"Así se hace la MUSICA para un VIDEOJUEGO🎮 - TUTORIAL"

no todo debe sentirse y escucharse como en un primer plano teniéndolo aquí en la cara no todo tiene que estar así y tenemos otros los factores que son especiales que ayudan a suavizar un poco la obra y hacer nuestro personaje un poco más humano que son los las maderas en este caso tenemos un oboe y una flauta y le demos un cierto toque medio como podríamos llamarle medio celta eso también encontramos en hollow knight y de ori pues rescatamos también parte de la orquestación y el dramatismo un arma un arpa para que para que es el arpa para recrear un poco esos momentos divinos y celestiales como que estamos en vamos hacia las nubes o la cámara se dirige hacia arriba a mirar un personaje asombroso entonces allí recurrimos al arpa tenemos las percusiones las percusiones van a brindar epicidad acción movimiento aquí tenemos una serie de taikos percusiones orientales y algo que nos va a proponer un poco de ensoñación que se llaman los chimes los chimes son unas pequeñas campanillas que ya la han escuchado en cantidades de películas escuchemos el famosísimo polvo de hadas entonces como estos personajes son tan fantásticos los que tenemos aquí en los gcubes por eso necesitamos todas estas cosas vemos
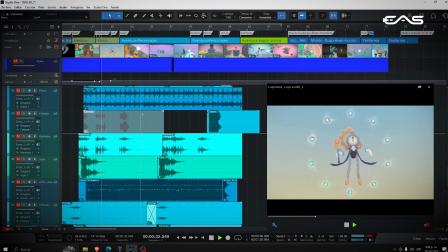[16:51]
como nuestro personaje resalta, heroico ¿cierto? fuerza, porque este personaje es importante
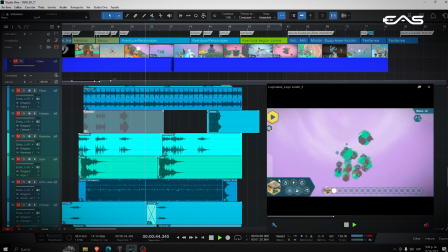[17:03]
adquirió un nuevo poder nuestro personaje principal ¿cierto? vemos el mundo suspendido en el aire
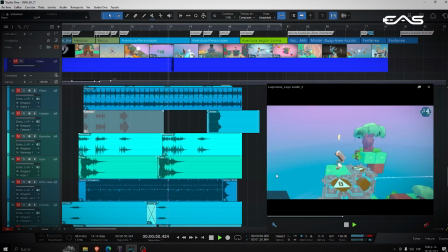[17:11]
este es un videojuego
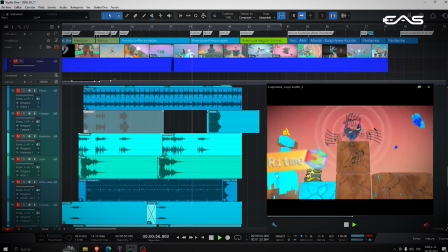[17:16]
que se va moviendo por módulos como la guitarra se volvió importante un personaje que se llama,
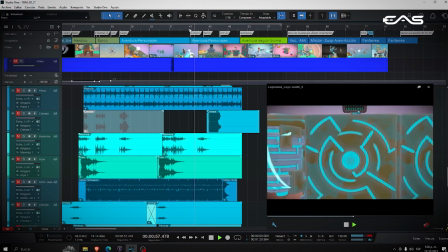[17:22]
¿cómo se llama nuestro personaje de la guitarra? Se llama Rhythm. Entonces, ahí quise resaltar la guitarra. Que la guitarra hiciera el motivo. Llegó nuestro personaje que se llama Data. Entonces, en Data escuchamos esos ruidos y el tecleo del computador. Vamos a otro que se llama Arte.
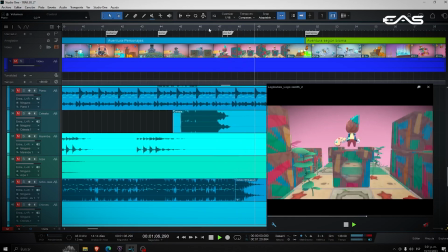Una marimbita que está sonando en ese momento. Que es más divertido como son sus colores también, que es importante tenerlo en cuenta.
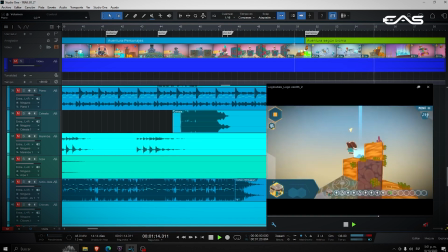[17:58]
Los portales, el mundo de hielo, cada uno de los personajes, la grandeza de cada momento y de cada espacio, ¿cierto?
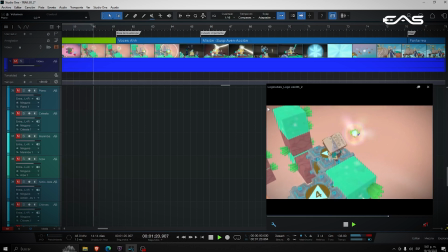[18:06]
Representados a través de la música. Es muy importante reconocer la organología. Veamos aquí algo interesante. Él está cogiendo un cubo. Este cubo es muy importante porque es un poder, es sabiduría, es una cantidad de cosas que le van a ayudar a avanzar y enfrentar sus retos
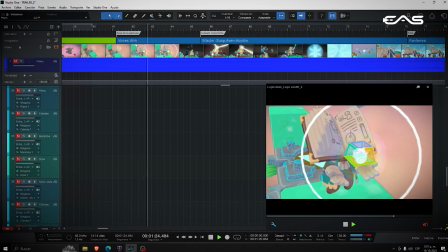[18:26]
miren que por aquí dice voces ah, queríamos un poco de misterio
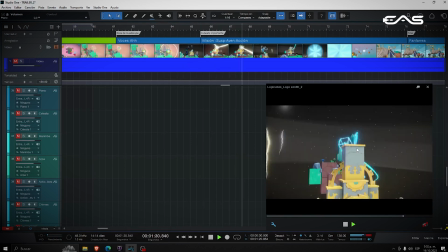[18:32]
porque se viene un personaje muy importante tal vez el más importante de todo el videojuego
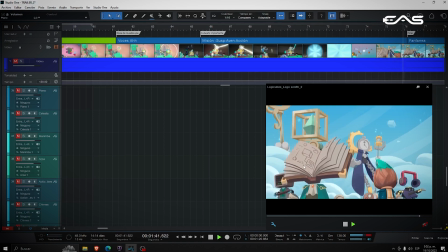[18:41]
que nos muestra un paisaje como va pasando por cada uno de los niveles y de los mundos todos nuestros elementos nuestros poderes nuestros elementos de vida dentro del videojuego logic cubes una vez ya terminamos todo esto y la música de cada nivel por ejemplo si yo quiero hacer un nivel de hielo ya pienso más en la celesta pienso en instrumentos como el glockenspiel que es un instrumento de metal pero ese instrumento suena frío lo hemos escuchado en películas como frozen por ejemplo y nos va a permitir tocar la misma melodía del personaje principal que creamos desde la estética sonora en la preproducción pero ya va a sonar frío por el instrumento que la esté ejecutando. Tenemos al final las fanfarrias